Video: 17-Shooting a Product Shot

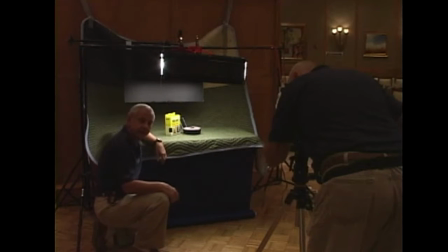0:06 okay we're setting up the product shots over here and I'm going to show you how to light the product shot you notice the cameraman is there and for this shot even though it's just a demo shot we'd still like it to look good so turn on a backlight and watch what that does
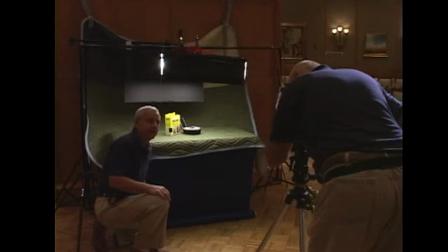0:22 see how it defines the shape of the man and adds drama to the
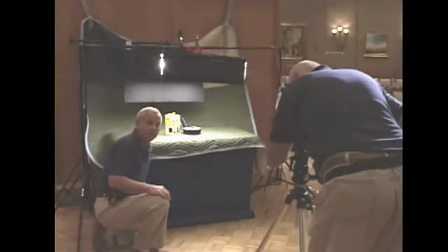0:26 shot one light very easy first thing that we want to do is white balance so step in make sure when you're white balancing then you're white balancing off of the light source to wipe out put the cord out here
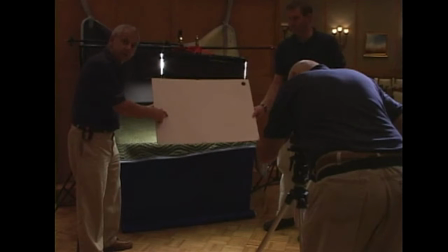0:40 don't balance for a second to white balance off of this is wrong because this is the room light this is the white balance you want off of the source okay white balance it now please so
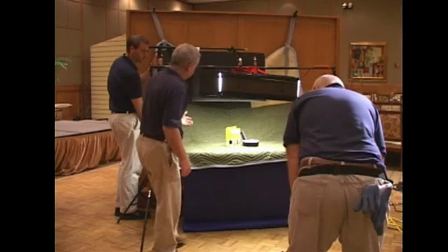0:56 this is a typical basic product shot all it is is soft light on top.
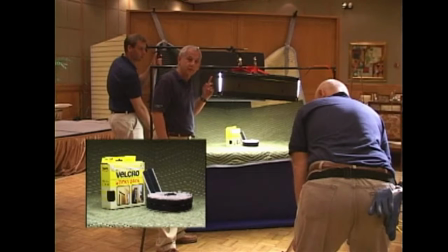1:01 We've got our own nano soft light hanging here. We've unscrewed a couple of bulbs so that it will balance with the rest of the room so we can see what's going on in here.
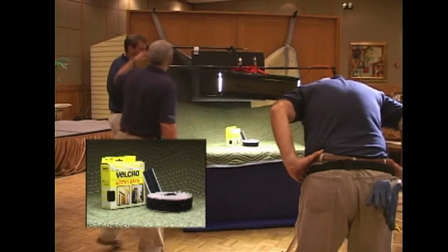1:11 It's not very nice until we do one simple thing. Back here on a gobo arm, we've got a black flag.
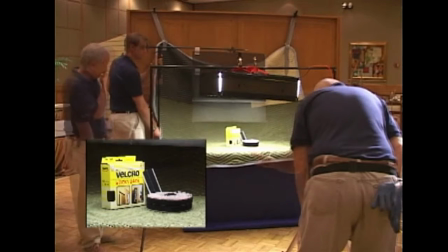1:18 Now lower the flag until it comes into the shot. Now we're going to bring it up.
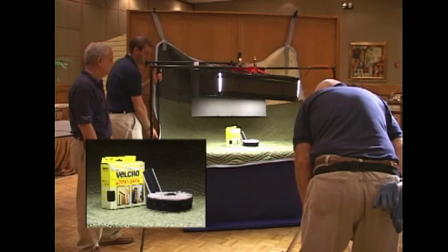1:24 Bring it up until he says you're out. Stop. Now to check, we're That's a flag is truly out of the shot
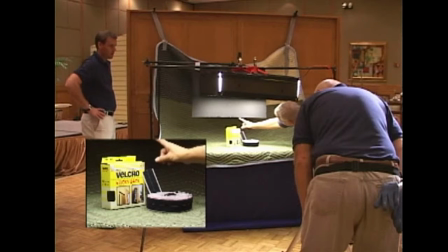1:33 You run your finger along the bottom of the flag like this and the cameraman should not see the top of the finger
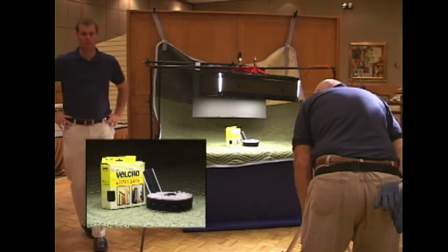1:43 Okay, that looks good now take a look at that shot and see the drama that we've added into the
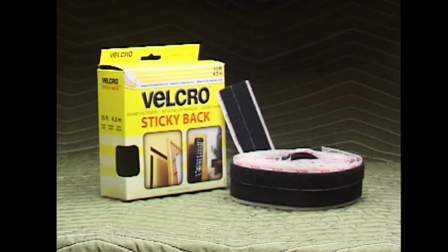1:51 Picture that's a product shot that you can set up quickly and you can use for almost anything